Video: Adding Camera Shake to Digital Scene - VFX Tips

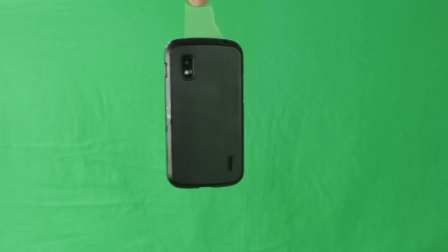0:06 So for a short film I am making I had a scene where I pretty much have a camera that is floating in the air so what I did
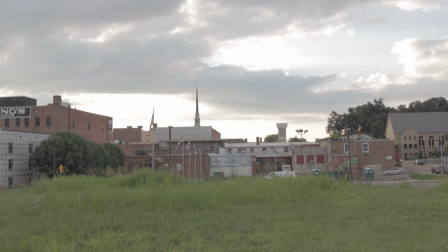0:12 was I filmed that in front of a green screen and I used this shot that I got while on set as the background and that
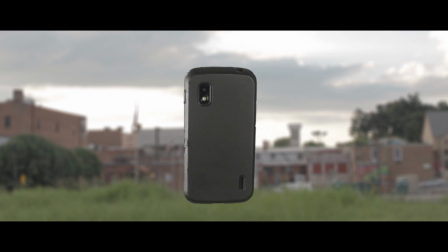0:19 was the result right here.
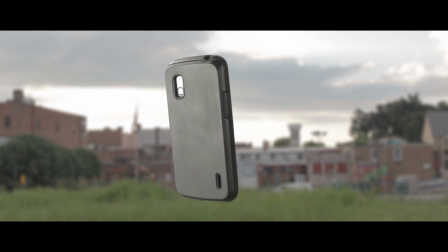0:20 And I mean this looks good but the thing is the other shots had camera movement and I needed to add some camera shake to that scene to make it look more natural.
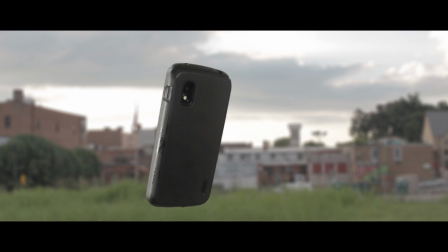0:28 Now I could just add like some digital camera shake but I really wanted to make it feel real so I chose another technique to make
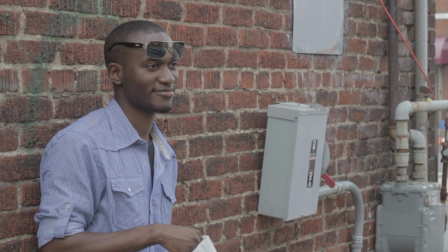0:36 it feel more authentic so what I did was I got this shot that I actually filmed handheld and you can see it has some nice camera shake to
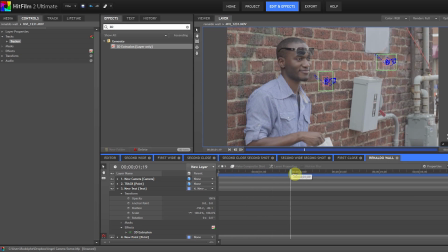0:44 it so I brought this shot into HitFilm you can do that in After Effects also
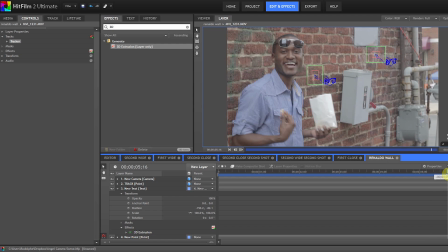0:49 or any other programs that can do tracking so I've almost tracked the camera movement
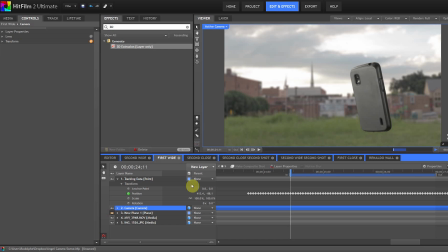0:54 of that shot and then I brought the tracking data into my composite shot with the phone and the background. And if I move it right here, nothing is really happening yet because I haven't yet parented the tracking data to the camera.
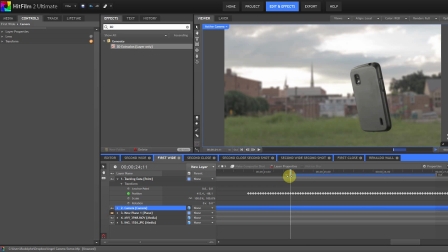1:11 So if I parent that tracking data to the camera, then it actually moves like the camera would actually move if I was holding it with my hand.
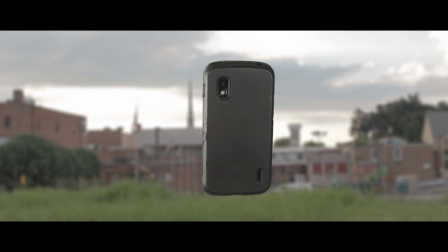1:21 So the result goes from this, which is the before,
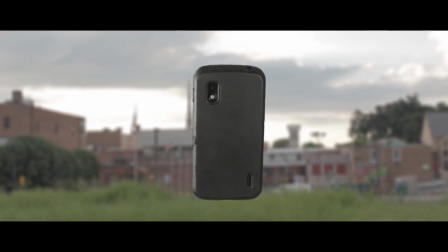1:24 to something that looks more natural like this because that's actual camera movement that we brought in from that other shot instead of simply adding a digital shake on there.
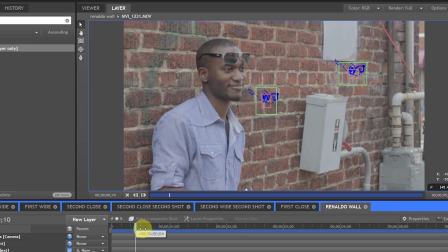1:34 So to recap, get a shot that's moving, track it, and then get the tracking data and parent it to your camera.
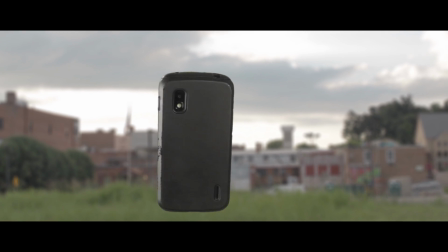1:41 And the result you get is this, a natural looking handheld shot. Thanks a lot for watching.
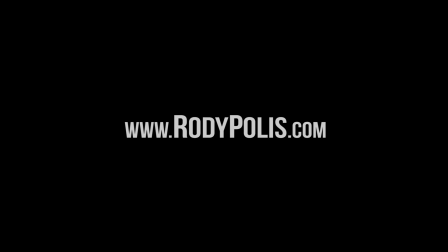1:46 If you like this video, subscribe, and also be sure to check out roadypolice.com for some cool stock footage and sound effects for all your filmmaking needs. Thank you!